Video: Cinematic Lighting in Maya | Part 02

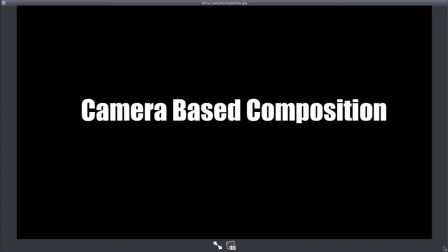Let's talk about composition. So there's two different types of composition. There's camera-based composition, and then there's lighting-based composition. And a lot of studios, or some studios, will realize the difference.
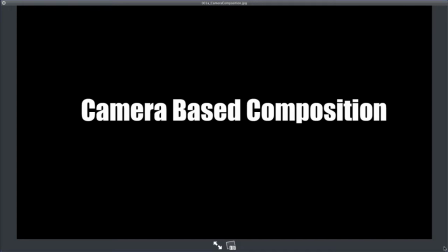At Pixar, we have two different directors of photography. There's a director of photography over camera placement, and then there's the director of photography over lighting. Both are really key in the composition of an image, but they both have different roles.
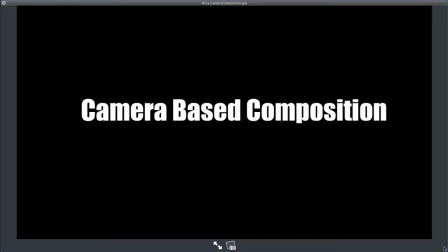So let's kind of talk through some of these. Camera-based composition is physically where you place the camera, where you place the props in the set, how you position everything to kind of tell a story with the physical positioning of everything.
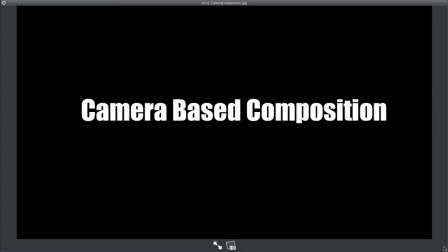So it doesn't have to do with lighting, it's just all about where you place the camera. So let's look at some examples.
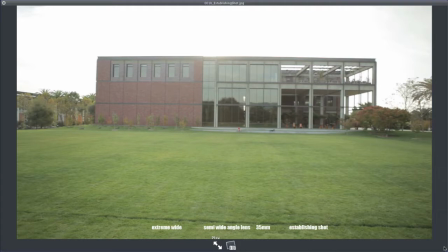You have an establishing shot, which is usually kind of a wide shot that shows your whole location. So I'm going to focus here on this point with my son, kind of way in the middle, little tiny right there. This is an extreme wide angle. This is a wide angle lens.
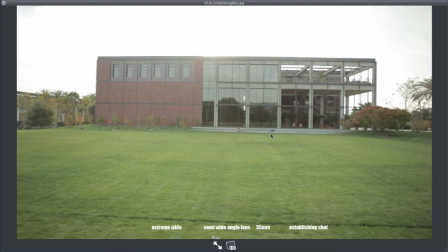You can kind of see everything in the scene. I could do this at a different angle. Instead of being flat on, I could do this kind of at a 3/4 angle,
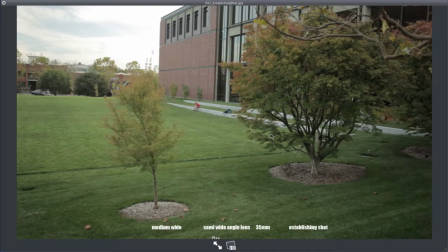which makes it a little bit more interesting, with some perspective and some foreground objects.
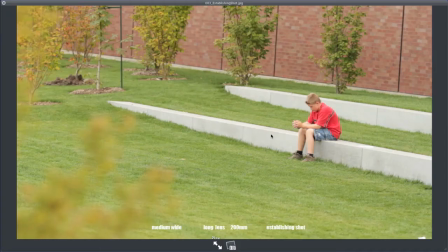Still same kind of wide angle lens, a little bit closer. I could use a zoom lens, a long lens as we call it. 200 millimeter lens is what was used here. Gives a completely different feel, for an establishing shot, but still you're kind of wide.
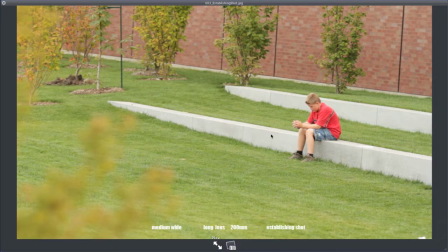You can see the whole character. Different choices, kind of different storytelling methods.
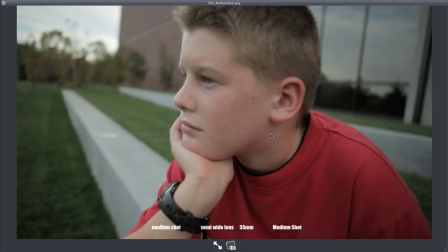Then consider it a medium shot, kind of get up close to a character. You can see their shoulders, you can see their head.
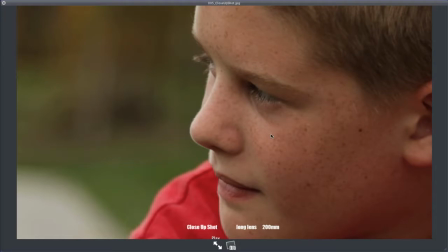This is with a wide lens. We could do a close-up shot where you're kind of really zoomed into their face.
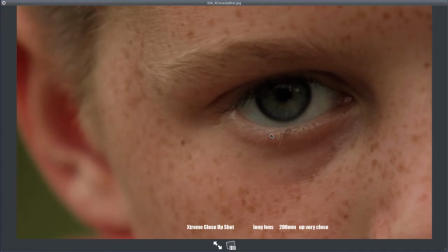You could do an extreme close-up shot or a super extreme close-up shot.
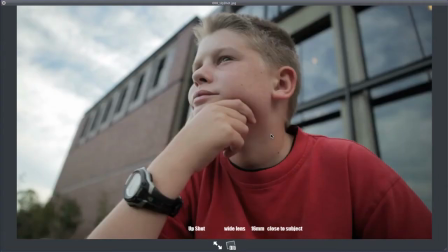But all of these have kind of different meanings of the way you're telling your story. You can do up shots where you're kind of down on the ground looking up. This is good for times when you want the character to feel kind of important or powerful. There's a lot of film school stuff that you could kind of interject here,
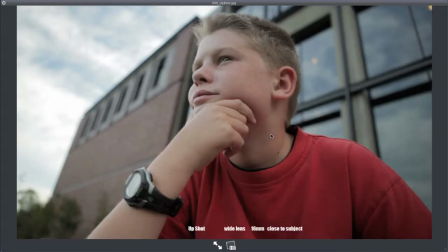thoughts on the way camera angles work, but a down shot if you want them to feel kind of like lonely.
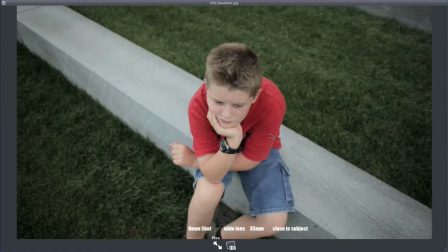There's so much you can do with this based on your camera angle to help tell your story, but you should really spend some time thinking about this to say, okay, what kind of shots do I want?
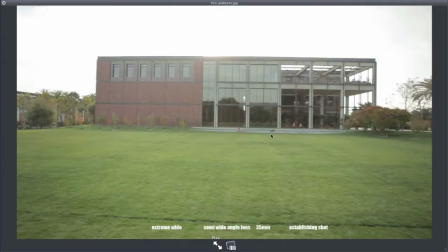Where should I place the camera? It's not always just kind of standard, here's your scene, place a camera and not think about it. Really, how are you going to tell the story? So there's different types of shots, and then there's different types of lenses.
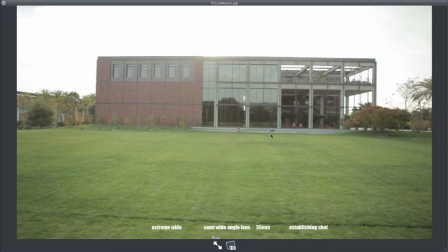And you would choose your lens based on the mood and what you need for the shot. So this is again a wide angle lens, a 35 millimeter lens, and I'm standing really far away.
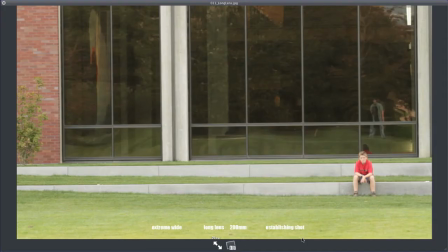Compared to doing a long lens from that same position, what this will do is you have a long zoom lens from far away. It will tend to make the background feel really huge. In comparison to my son here, you really see the height of these windows.
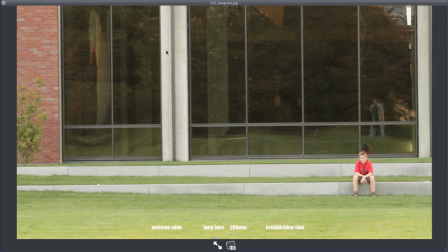If you're far away and you've got a city in the background, a long lens will tend to make that city feel bigger, more imposing.
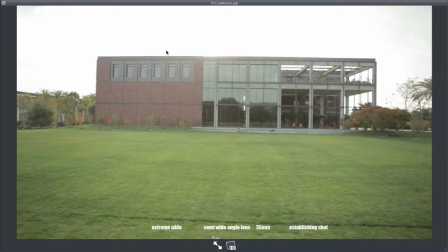But it will also remove some of your perspective. So compared to wide angle zoom, wide angle you'll get a real sense of depth, but that building won't feel quite so. Not quite as big as this does.
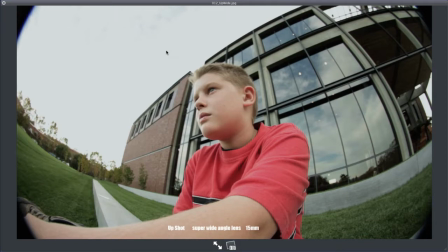So here's an upshot using a super wide angle lens. This is a 15 millimeter.